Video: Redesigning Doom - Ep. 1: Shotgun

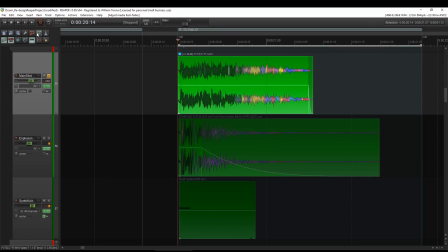246s
Actually, if we go quickly, and our version, a lot shorter, loads and loads carved out. And one thing that I've learned in sound design is actually it's worth sometimes just carving frequencies out, carving audio out, rather than adding.
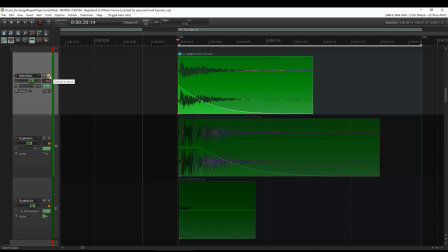264s
Sometimes less is more, and I know it's the old adage, but it does prove true. So we've got three of them.
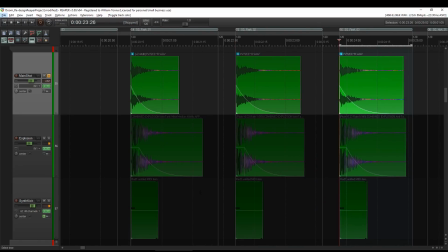274s
Largely the same. Just turning off the edge here. Largely the same. Different source recordings though. And then underneath that we've got what I've labelled explosion.
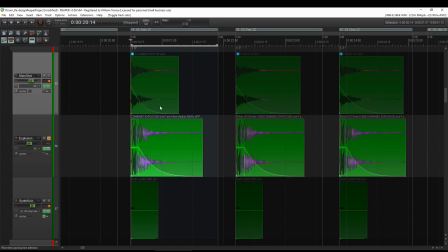288s
So not realistic, right? We don't have the sound of an anti-tank mine when we fire a shotgun, but this is Doom.
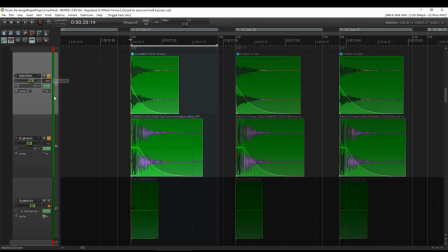294s
So the idea is that on its own, but then layered with the shotgun, gives us a bit of kick.
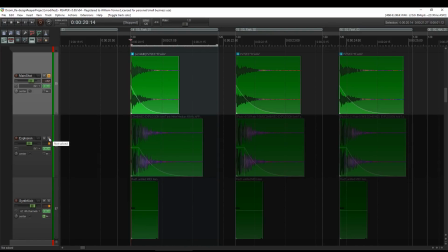302s
So we've got the shotgun itself, what we identify, as the shotgun,
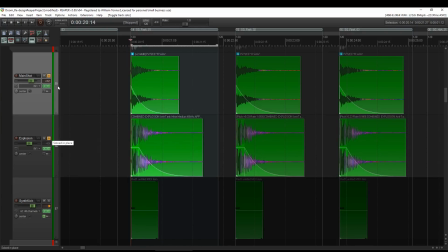307s
but then just that extra sort of blast, that extra kick that makes it Doom. That anti-tank mine, and you hear it added to the others as well.
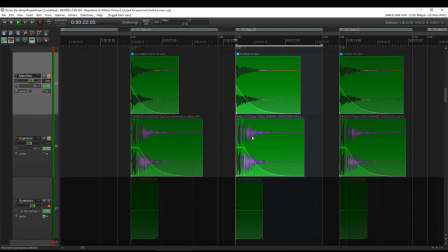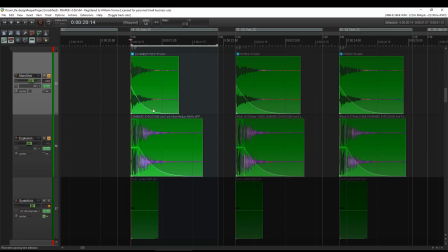323s
Suddenly there's a real impact behind that. And then the final thing that we add is this synth kick.
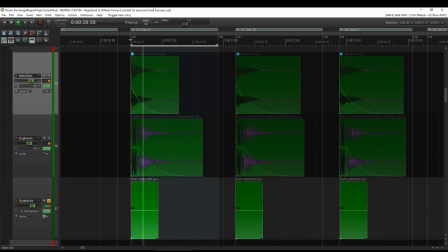332s
And yeah, I mean, it's literally like an 808 kick. That's all it is. If I have a look, you'll see it is synthesized.
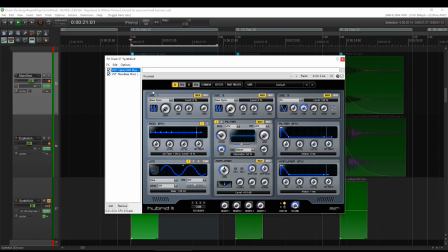340s
So it's just I've got hybrid that I'm using it. Here, if you turn that distortion up, actually let's turn it off and open the cut off. That's literally all we've got.
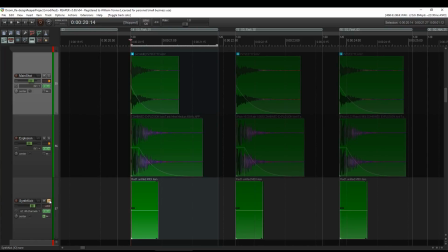356s
It's a triangle wave pretty much. So we hear the synth kick on its own, and then we hear it in context.
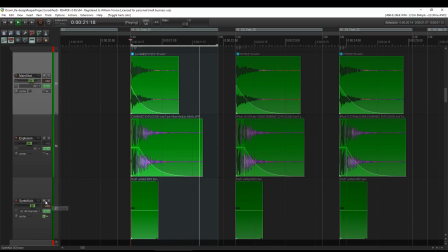367s
Let's take it out.
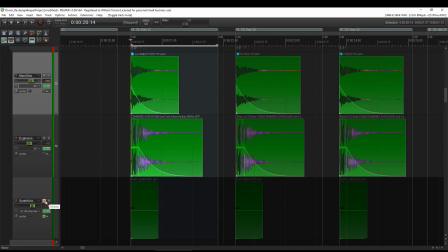371s
Now, it doesn't actually make too much of a difference, but this is the whole idea. It's just an undertone. It's just really to give the shotgun some kick, as well as having that sort of mid and high impact that we've got up here.
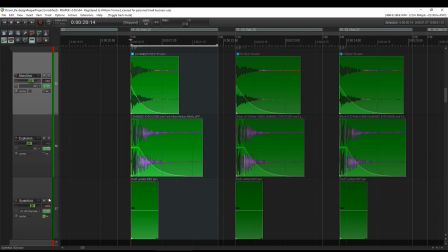385s
Let's hear them all together.
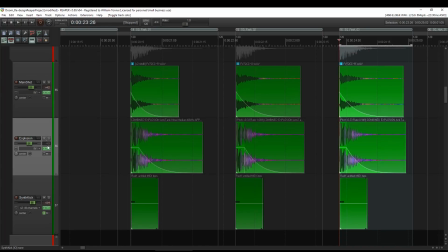389s
So that's the sound that we've got for the blast itself.
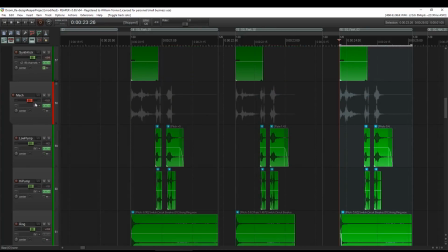395s
We then, like I said, have the mech. Let's solo this out and hear it.
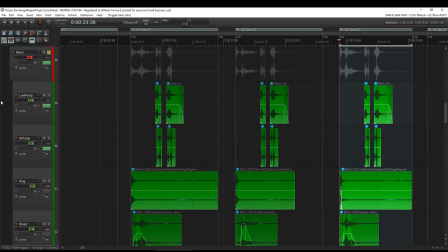405s
Now, basically, that's two parts of the audio and two parts of the animation. You can imagine you've got the kickback itself, and then you've got the reload. Now, typically in a game, you would probably have the reload itself, which are these tracks here,
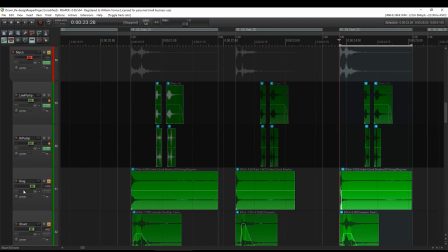421s
as a separate asset from the kickback that might be attributed to the firing itself.
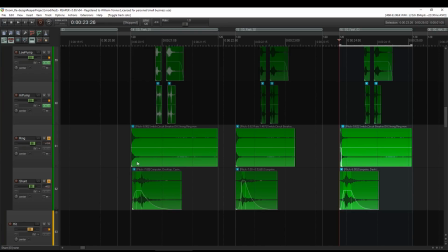429s
That's normally so that a programmer can have a Wwise event for the firing of the gun and then the reload. And the idea is that if the animator wants to mess around with, I say the animator, the animation team want to mess around with when the timing works for the shotgun, then they've got two events they can call.
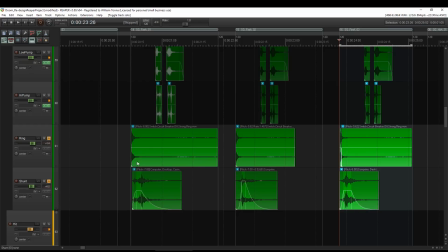446s
You don't have to go back to sound design and go, oh, we've moved the animation out slightly by a second. Can move the audio files around as well?
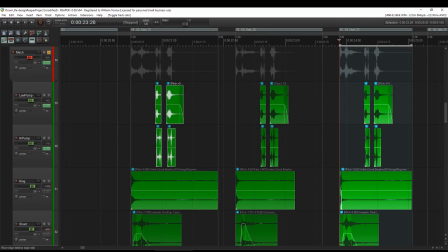452s
But in this case, I know exactly the time between the gun firing and the reload, and it's this space of time here. So we know fully well that the character animates exactly to those intervals. So what have we got in this case? Let's start soloing them out.
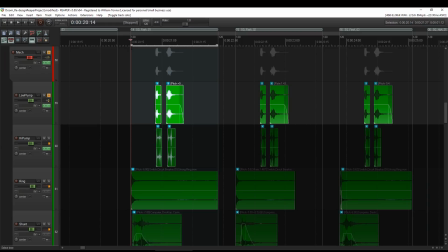470s
So what we've got here is low, okay, and then high pump, right?
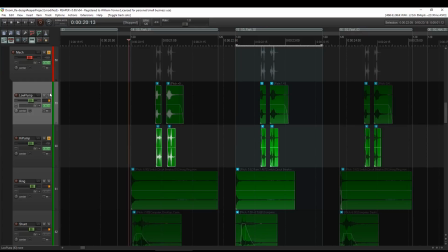479s
And then the idea of those two together is, yeah.
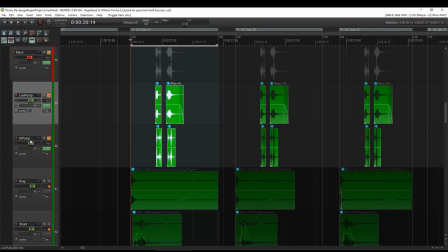485s
So just the low pump is the body, the high is the detail, and then the idea is I think they're actually two separate source files.
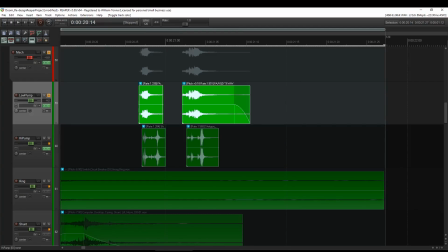492s
Let's just hear them again.